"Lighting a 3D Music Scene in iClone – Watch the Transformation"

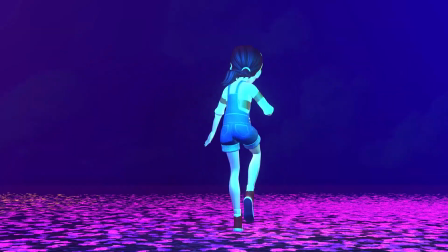0:00 Lighting is the heartbeat of any great animation, especially when music is involved.
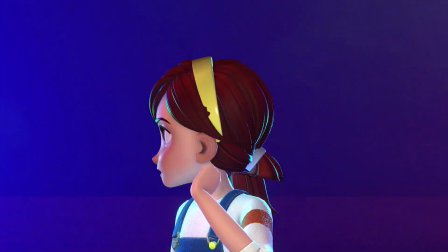0:06 In this video, I'm going to show you how I took a play music animation
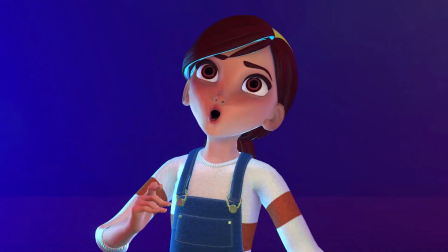0:11 scene and completely transformed it using cinematic lighting in iClone.
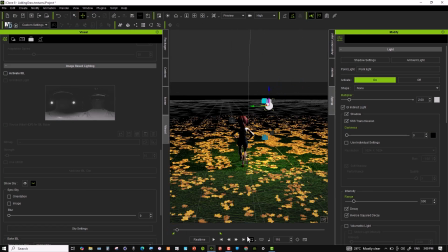0:18 We started with the front lighting, carefully angled to make the characters dance sharp, expressive and full of energy.
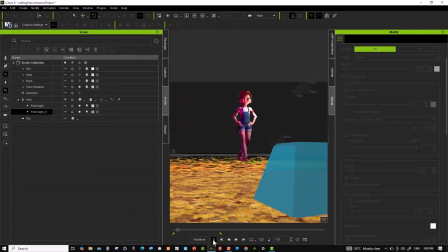0:27 Every beat of the music had to shine literally.
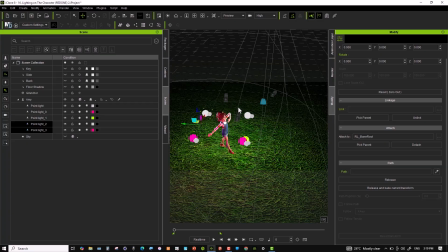0:31 Then come back lighting, that subtle glow around the edges that make the character pop off the background.
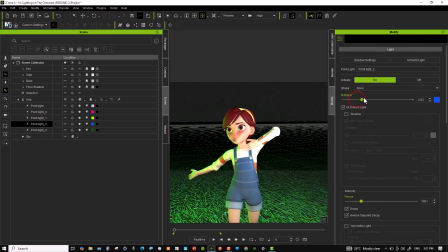0:39 This obviously is how you separate flats from cinematic lighting.
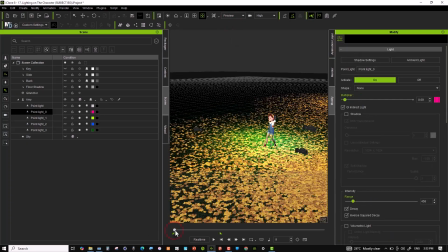0:44 But music animation is about the whole experience, not just the subject.
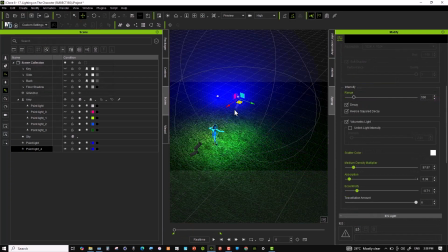0:51 So we lit up the entire environment.
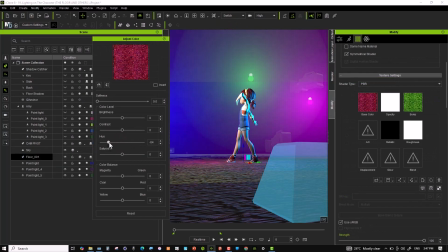0:54 And to seal the mood, we adjusted lighting effect and post-processing, adding depth,
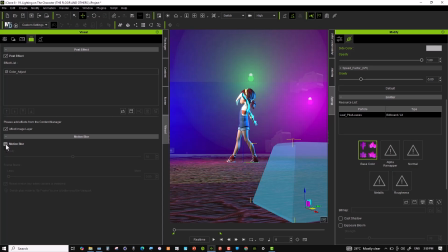1:02 atmosphere and tone. This isn't just lighting, it's storytelling with shadows and highlights.
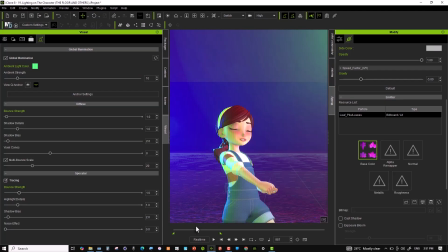1:08 If you've ever wanted to bring your 3D animations to life through rhythm, light and emotion, this is your moment.
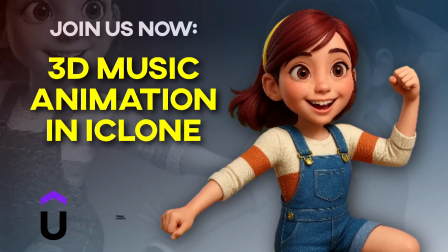1:16 You want to learn more? Join the full course in Udemy or Skillshare now and enjoy 30% off for a limited time.
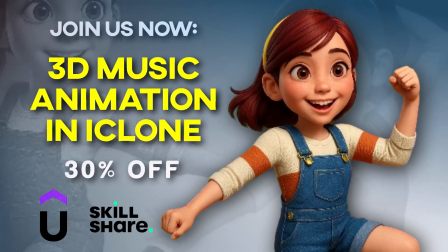1:24 Let's light up your animation